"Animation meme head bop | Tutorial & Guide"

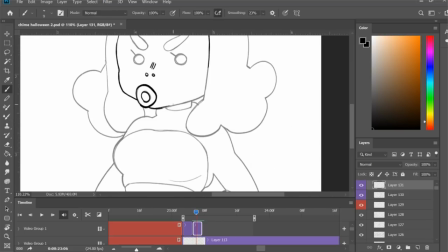243s
Just a tip that I do, if you want to make your animation look hand-drawn every frame and still add like some kind of movement,
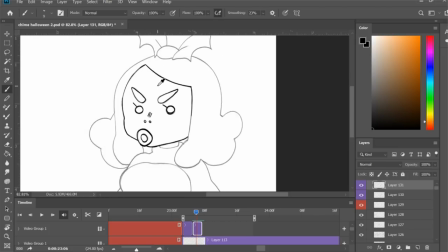249s
just freaking trace the frame, grab it with the selection tool, and move it.
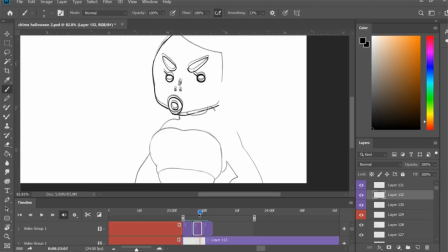254s
That way it still has the organic looking lines if you catch my drift. Wow. We made it to the second frame.
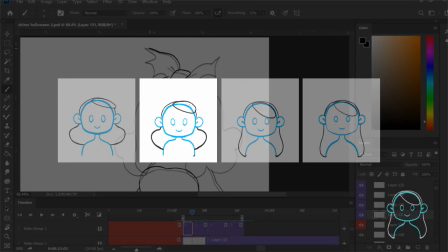261s
In this frame, the body should go down and the hair will go slightly up before it bounces down.
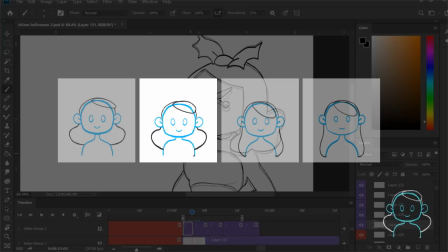267s
This will cause anticipation, really pushing the downward bounce of the hair.
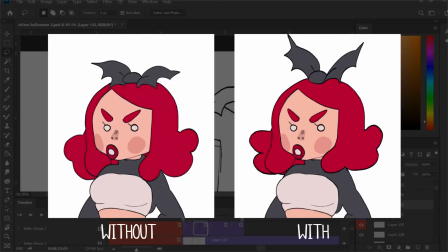271s
Here's the loop without anticipation on the second frame, and here is the loop with anticipation on the second frame.
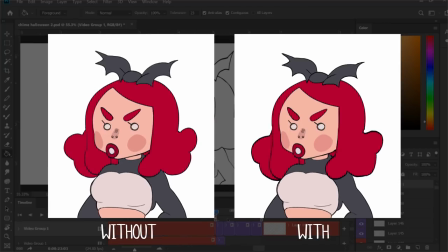277s
Looks a lot better, right? Okay, so the third and fourth frame are the most important,
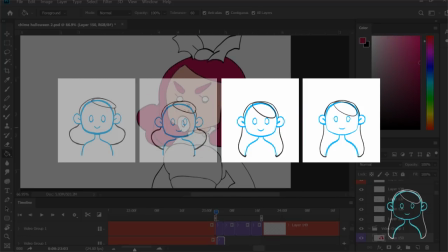282s
because these are the parts that will make your motion not stiff or boring or kind of come to a weird full stop.
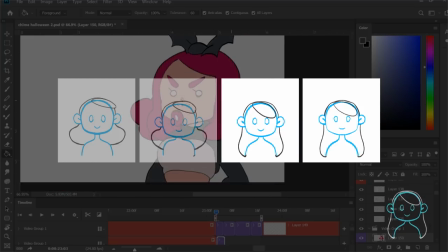288s
The third frame will go up and the fourth frame will ease back down slightly.
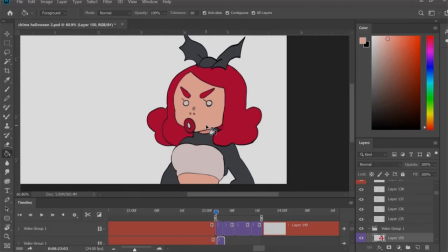292s
And because I'm awful at describing what I'm trying to say, here is a breakdown for you of all of the four frames I've created.
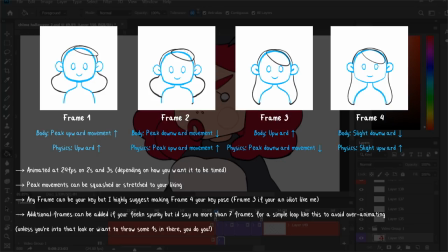301s
If you do this and you understand this basic motion, you can really go freaking crazy with a bob.
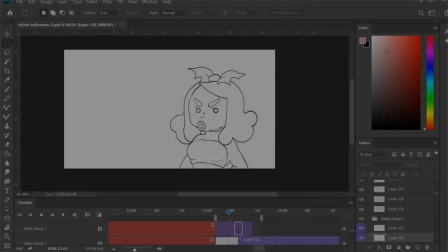307s
Honestly, just live your life, man. Do more frames, I don't care.
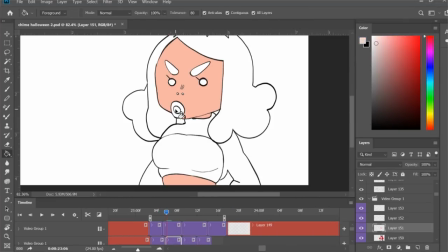312s
Add squash and stretch and all this fancy stuff. Just freaking experiment.
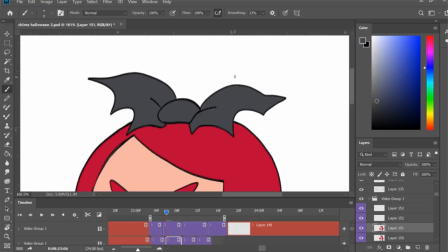318s
Because that's mostly what I do when I do animations is I mostly experiment as I go. It's a mess.
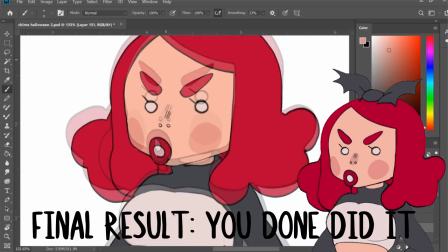324s
Okay, finished. So just use my guide,
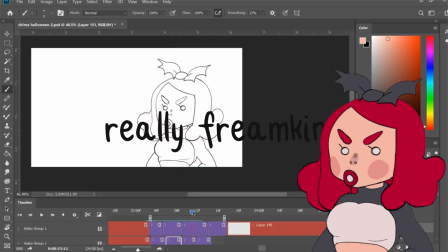327s
try it out, and boom. you did you you really freaking did it you really did an animation bop this
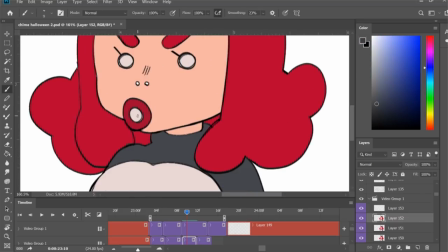336s
I promise you will make the animation memers lose their minds so do you
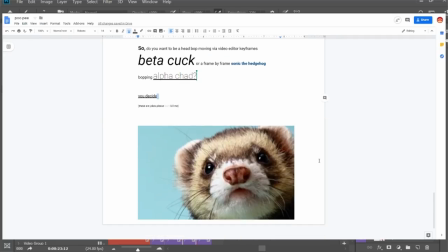340s
want to be a video editor moving ahead Bob beta cock or a frame-by-frame
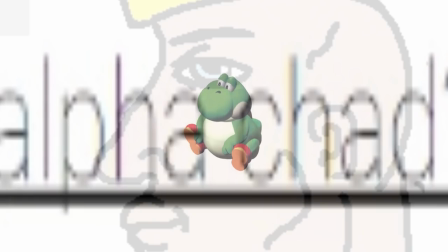345s
Sonic the fucking hedgehog bobbing alpha also I do consider tweeting a awesome form of animation please don't kill me here is a picture of a ferret thank you